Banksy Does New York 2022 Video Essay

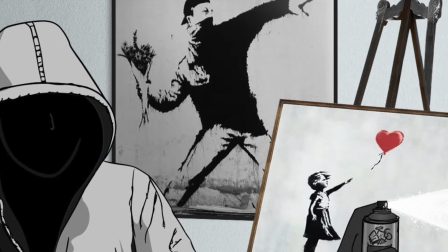0:00 Banksy. Most people by now have heard of this mysterious artist. He travels around and uses his handmade stencils to create new artworks on the streets.
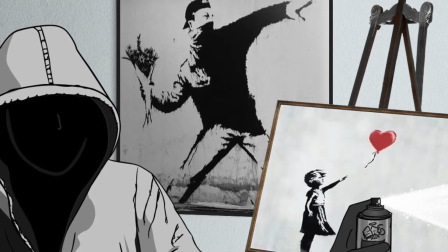0:10 Nobody knows who he is or where to really find him, other than the small amount of info that has slowly been gathered over the years.
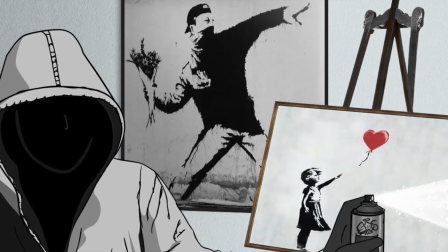0:18 Just like Banksy's art goes beyond pictures on walls and installations in the streets, HBO's documentary Banksy Does New York,
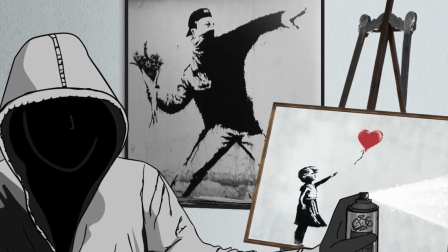0:27 directed by Chris Morkbell, goes beyond a simple recording of the events of Banksy's 2013 New York residency,
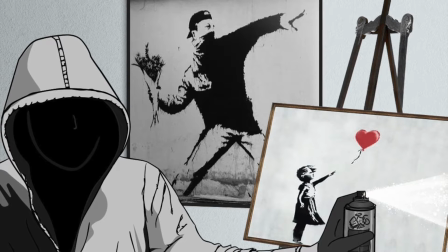0:34 Better Out Than In.
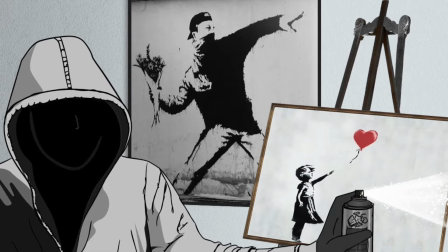0:36 The documentary, made from found footage, uses its expository form to critique the pressing social issue of gentrification.
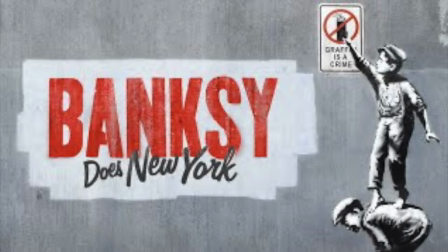0:45 During the film, Mr. Morkbell uses different film conventions of documentary form,
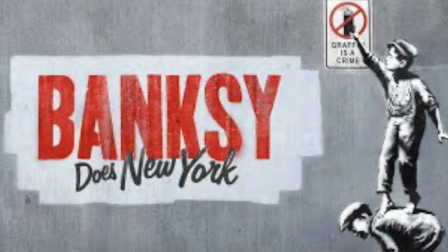0:51 such as inter- and supertitles and interviews, to present his audience the devastating impact of gentrification on the lower classes of New York.
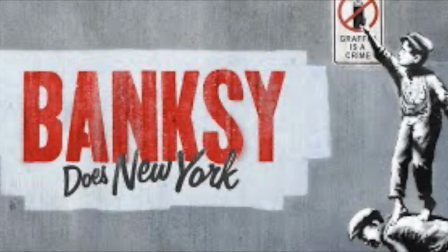1:00 The director builds upon Banksy's critique of this issue, making it the mainframe issue of this documentary.
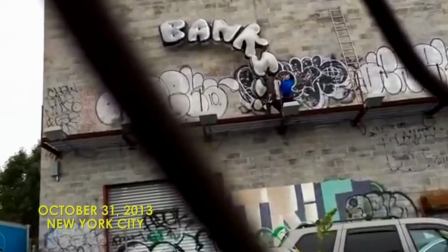1:09 Banksy Does New York opens with one of the artist's artworks in Brooklyn from someone's handheld camera,
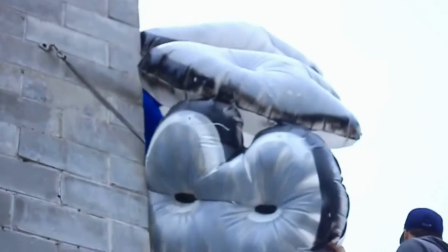1:15 a long shot of the Banksy balloons being stolen from the site of installation.
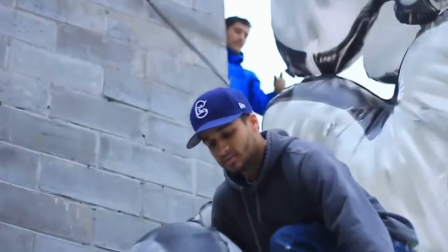1:20 The found footage shows a variety of perspectives on street art and ownership.
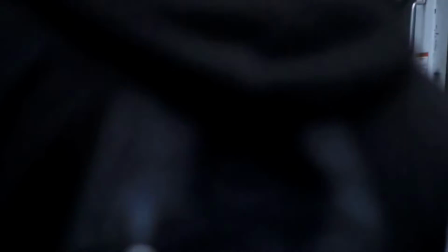1:26 However, through clever choice of interview,
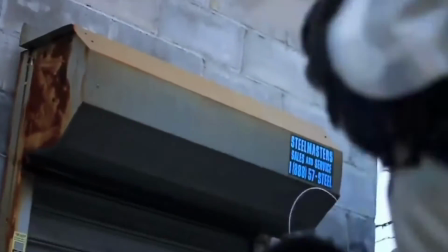1:29 Morkbell soon makes it clear that his key critique, along with that of Banksy, is the impact of gentrification.
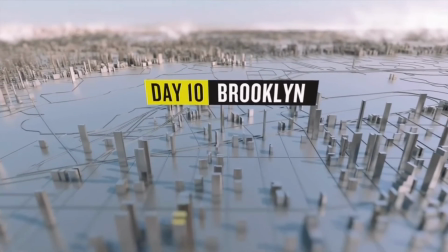1:39 Roughly 30 minutes into the documentary, we reach day 10 of Banksy's Better Out Than In New York residency.
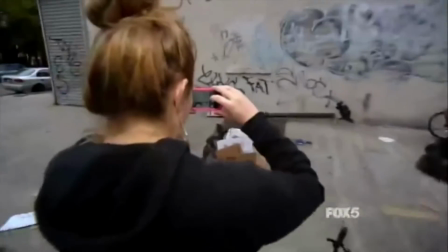1:46 Viewers are swept to the artist's work in Bronx, where three men started charging everyone to view Banksy's work.
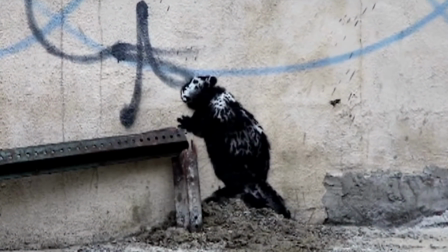1:52 Some of Banksy's followers were so set on getting a picture of it that they were all willing to pay the given price just to get one photo.
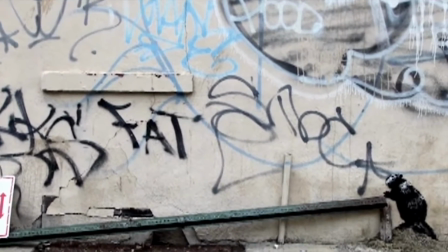2:01 As soon as someone paid, others would try their best to sneak in and get a photo as well.
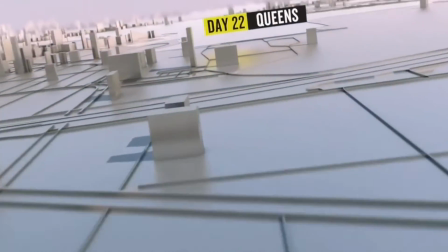2:08 Fast forward further into the documentary to day 22, we come across Banksy's Sphinx.
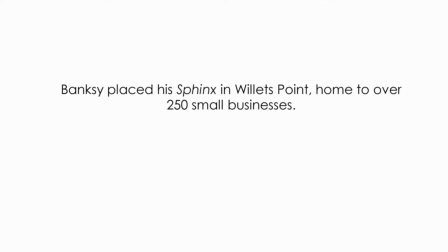2:15 Morkbell's information around the stealing of the Sphinx also helps to strengthen his critique on gentrification.
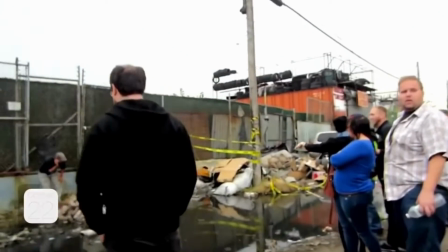2:21 Through the use of wide shots of the area of Willets Point and strategically placed intertitles,
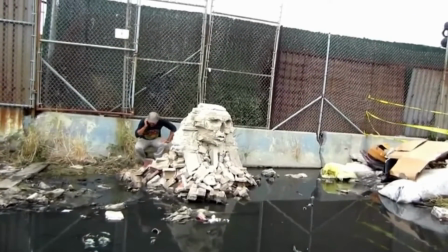2:28 which directly explained the impact of gentrification on the people of the area, a loss of employment and business.
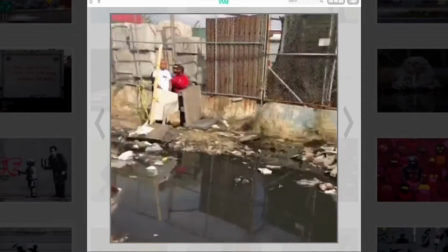2:37 This and the interviews with the mechanics who also steal Banksy's Sphinx artwork
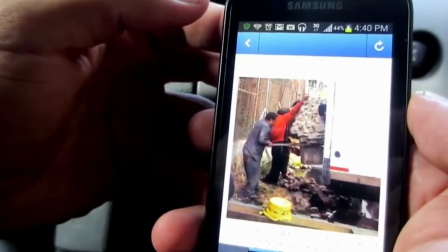2:42 positions the audience to empathize with the impact on the less wealthy people of New York. To conclude the documentary, the director takes us back to the balloon artworks, now armed with the knowledge of the impact on the less wealthy sectors of the city, and how important it is that Banksy specifically chose these locations to also shine a light on these important issues.
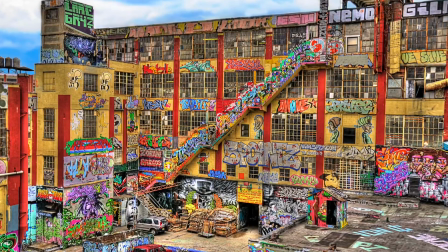3:12 Closing off the documentary, Mr. Morkbell returns his viewers to 5 points,
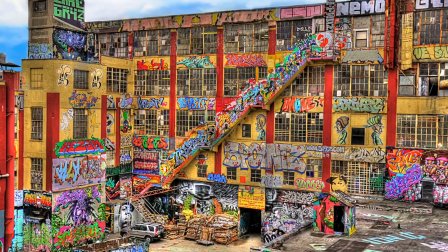3:17 where we see a visual representation of gentrification through a comparison of wide shots of the area,
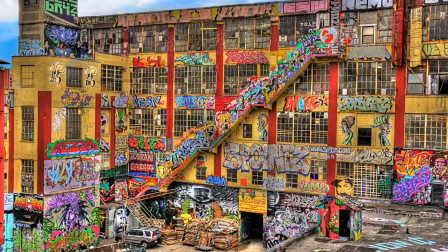3:24 the bright,
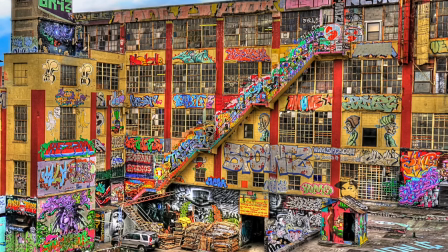3:25 culturally and historically significant graffiti that adorned the walls cut abruptly to the whitewashed walls of the area,
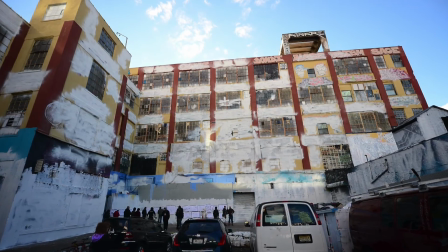3:33 that, as we learn through interviews, means that the buildings are soon to be knocked down to make way for new shopping centres and hotels,
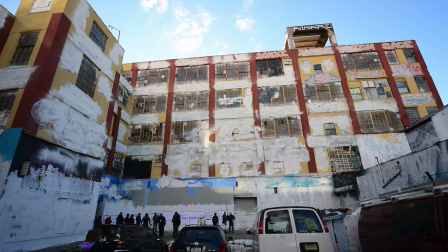3:41 with no regard for the impact on the people of the area.
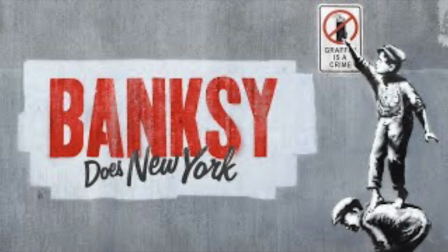3:47 Mr. Morkbell's documentary lured us in with its use of modern
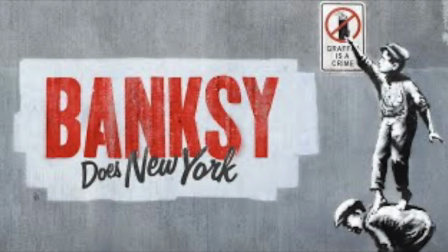3:52 documentary techniques and the promise of exploring Banksy's residency in New York,
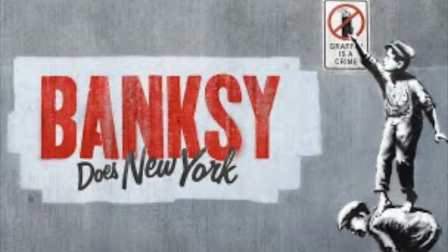3:57 and with all of these, he was very successful.